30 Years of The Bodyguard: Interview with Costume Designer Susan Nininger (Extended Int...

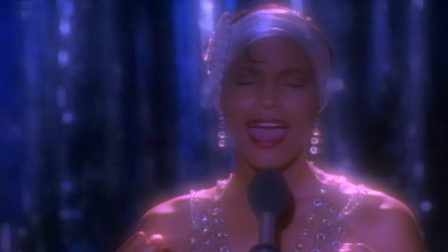The idea of working with Whitney and Kevin was so exciting to me.
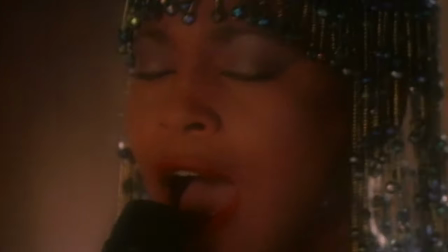Artists who are at the top of their game and I was gonna bring my game to that too.
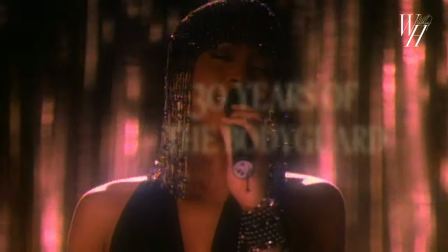My name is Susan Nininger and I'm a costume designer.
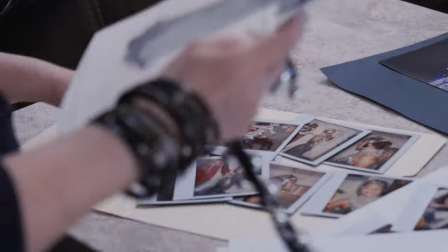Prior to meeting Mick Jackson for The Bodyguard I really hadn't worked on a huge film so this was my lifetime dream. I got a call from the director's assistant saying Mick loves your work and he'd like to meet with you.
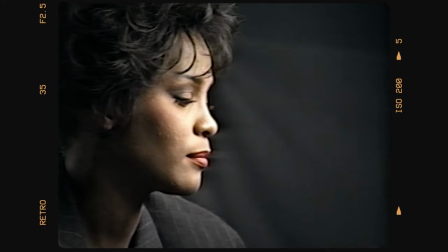So when I went in for the meeting with him they just started talking to me about the movie.
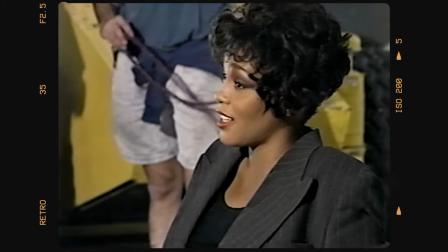There was actually no interview and I don't remember being intimidated or anything like that about meeting with them because Mick and Jeffrey spoke my language completely. I mean they just started talking to me creatively about what they wanted Queen of the night to be. That was basically the first topic that we talked about. And I think that is why Mick decided to hire me because he knew that I could bring this other dimension and other attitude towards the costume. And it was a great collaboration with them.
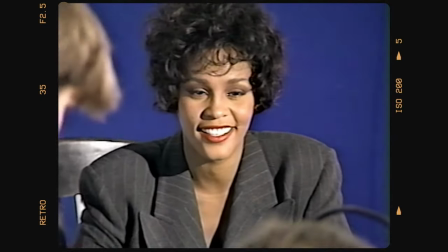As we developed the character of Rachel Marin, basically we made three closets for her. One was her show costumes, her stage costumes. One was her celebrity costume, so when she was out in public, going to restaurant or going to the Academy Awards. And then we had her clothes that she would just wear at home, working, relaxing, etc.
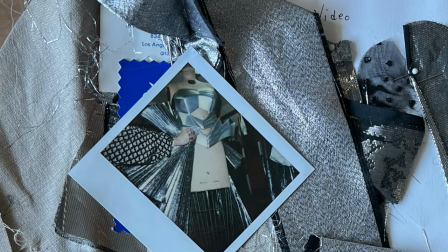We brought in a lot of fashion pieces from Europe that wouldn't be seen here in the United States.
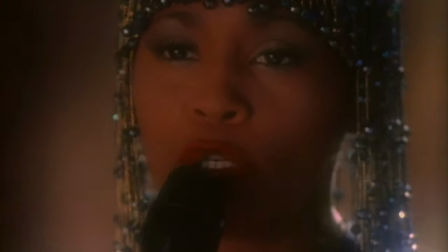Everything needed to be very unique to set the character Rachel apart from everybody else. Our first conversation with Mick Jackson and Jeffrey Beecroft was about the Queen of the Night costume,
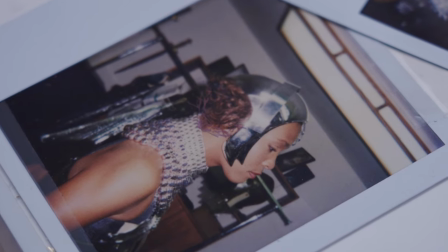and their inspiration for that was the visuals from Metropolis,
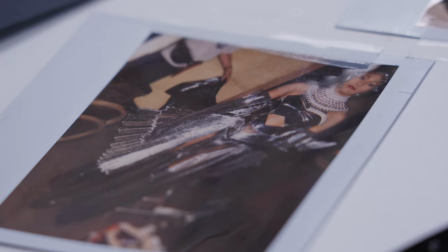which is a 1927 German film, and Terry Moogler,
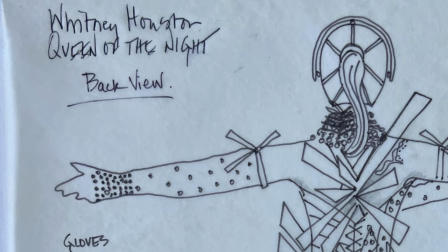who was a designer designing a lot of breastplates, hard pieces incorporated into his fashion designs.
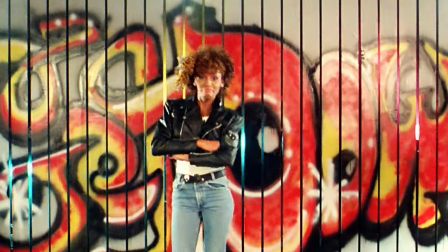We also talked about Whitney and her movements and what would make her feel regal.
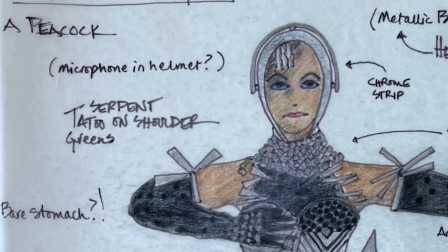After designing and creating the Queen of the Night costume and shooting the Queen of the Night video, I was asked to scale back the Queen of the Night costume just before we were preparing to shoot a scene where Whitney performs at her friend's show. She's a guest artist. And because it wasn't her venue, it was her friend's, and she should maybe be a little quieter if you could ask Rachel Maron to be quiet.
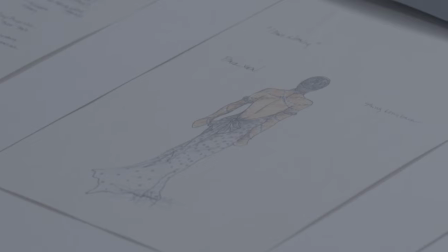So we redesigned over a weekend. We added a beaded skirt to it.
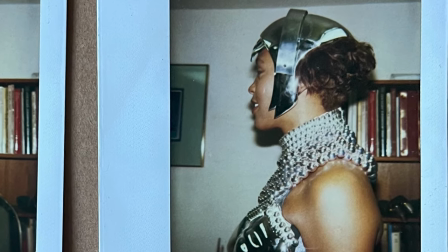We took away all the big fans on the back. We cut back the helmet. So it was more Rachel Maron casual. And she performed in that. I know that Mick Jackson, he came up with the beaded skirt. And that provided another story element with this stalker that Rachel Maron had because the beads of the skirt broke when she was body surfing. in the crowd after her performance. And that bead became a key point, as I recall. We did create a dichotomy or contrast
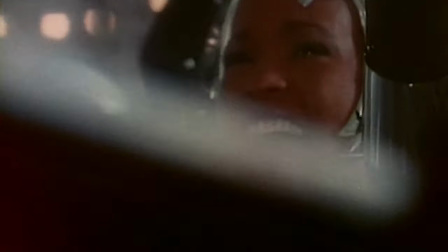between the queen of the night with the armor and very protected in her gloriousness and the Run To You costume, which was basically no costume, just a piece of chiffon across her.